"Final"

Hello, I'm Nico, And I'm Pablo. and today we're going to explain to you the use of different camera mounts And also the various shot types and when it's appropriate to use them. and also the aspects how to install the right white balance for your camera, how to do focus properly, and how to zoom. That's pretty much it.
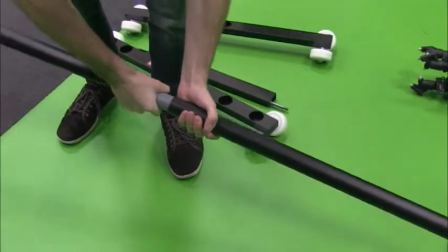Here you can see how to build up the tracks, the lorry and the tripod that are used to get a tracking shot.
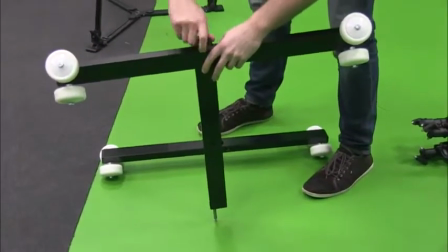You put the lorry on the tracks and the tripod with the camera on the lorry.
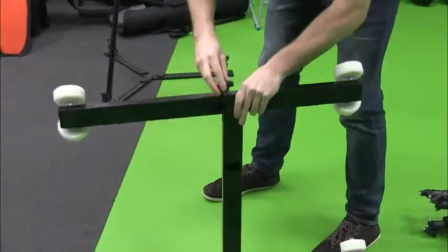Tracking shots are often used to establish a scene because it allows the cameraman to show a whole area without already focusing on a certain point.
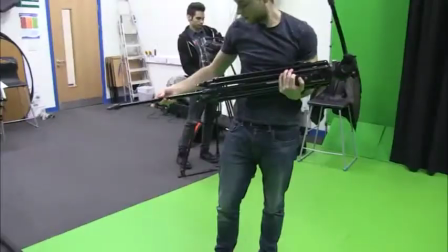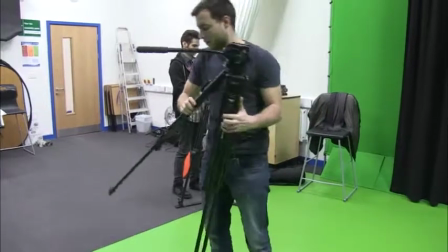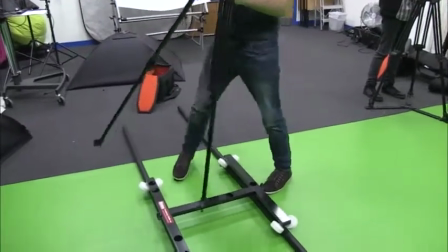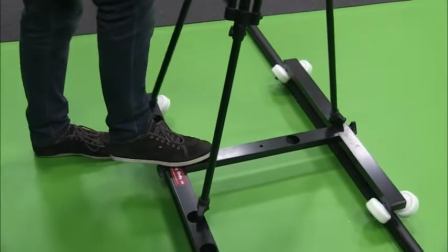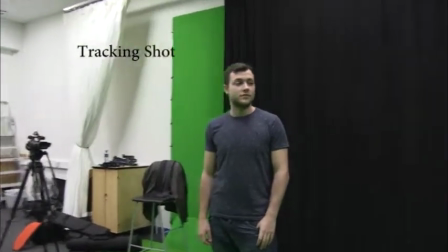Now you can push the camera along the tracks to get a very smooth and steady movement.
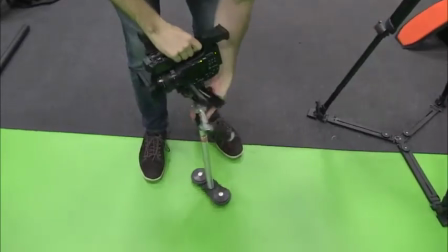This is a Steadicam mount.
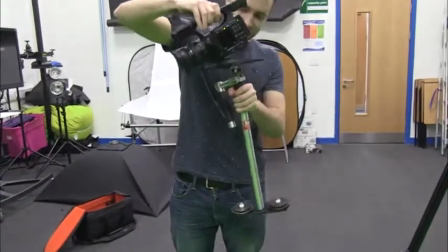The counterweight on the end of it and its ability to swing free makes it possible to capture a steady image without a tripod.
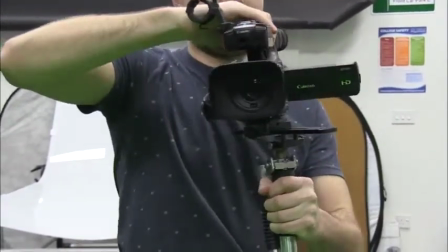It is supposed to balance out the movements of the cameraman, but it requires a lot of practice to really get it right.
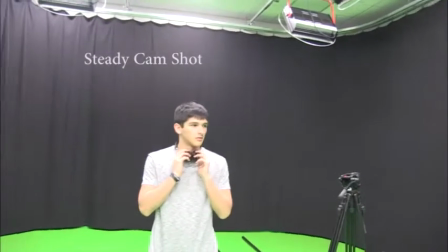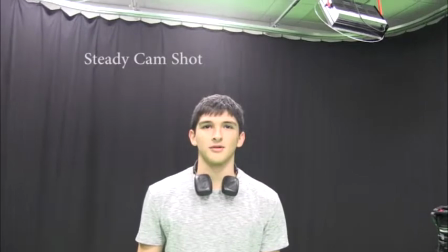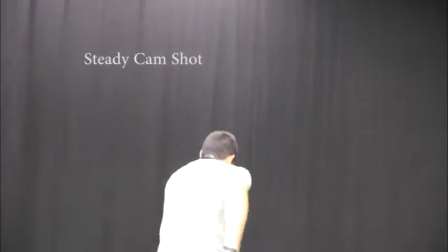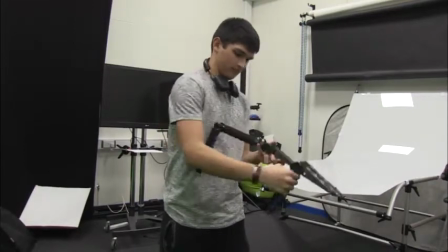This device is called the shoulder mount. Its purpose is to put the camera's weight on the shoulders and therefore relieve the hands.
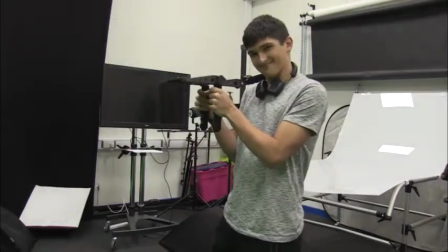The cameraman can record longer without getting tired arms and therefore a shaky image.
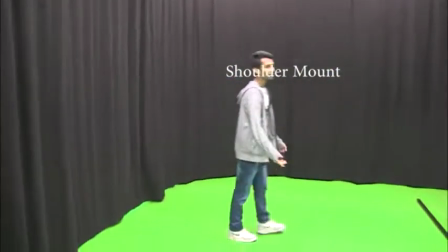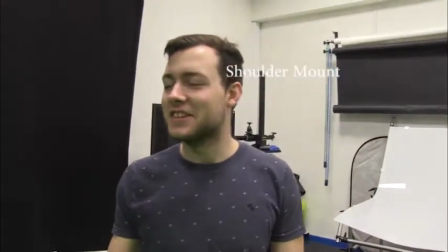Moving on to the shot types. We first have the full shot or long shot.
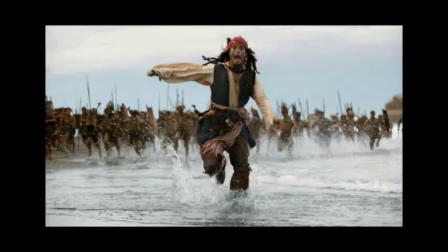The full shot managed to film the subject fully from head to toes, making a shot of his entire body.
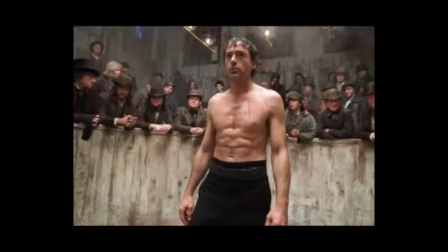Then we have the medium shot that frames the subject from the waist to the head.
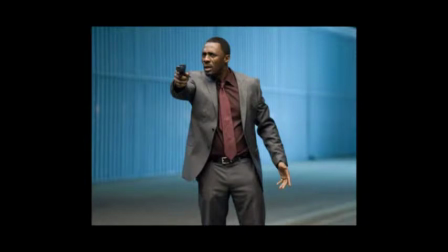It's most used on dialogue sequence and it allows the viewer to pick up on the character's movement and gestures.
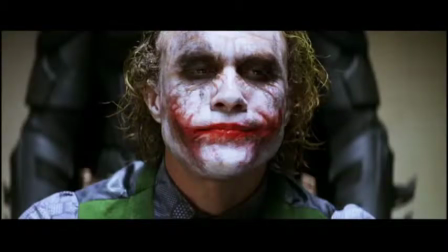The medium close-up is the middle point between a medium shot and a close-up. This shot shows the face more clearly without getting too close to the subject.
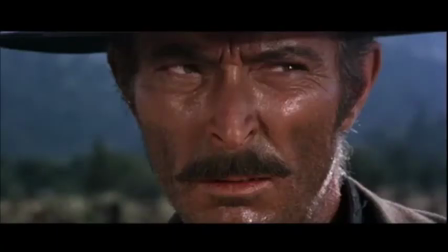Close-up shot is used to put emphasis on the details and is often used on people to remark their emotions.
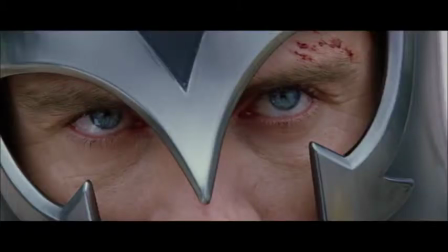The extreme close-up is basically an extreme close shot of a thing or a body part.
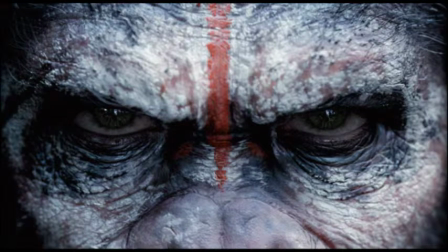In case it is a person, and usually is used on eyes, lips, etc. to expose emotions.
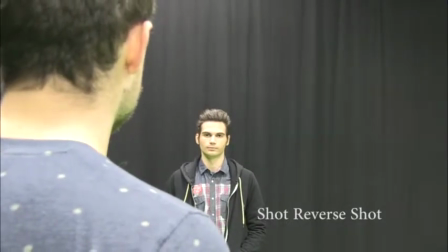Then we have the shot reverse shot that uses the 180 rule that is applied
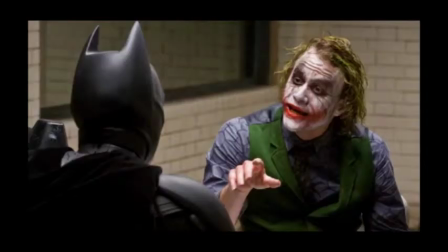on conversation scenes and gives the sensation that the characters are looking at each other when they talk.
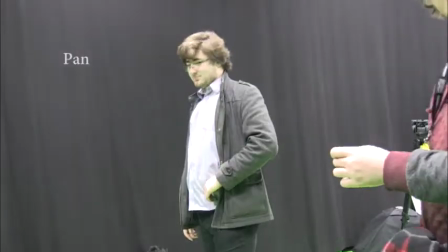And finally we have the panning shot, which is, in short words, just quickly rotating the camera from one perspective to another one. Now I'm going to explain to you the pros and cons of zooming. Zooming has a lot of pros. A zoom lens makes it more versatile.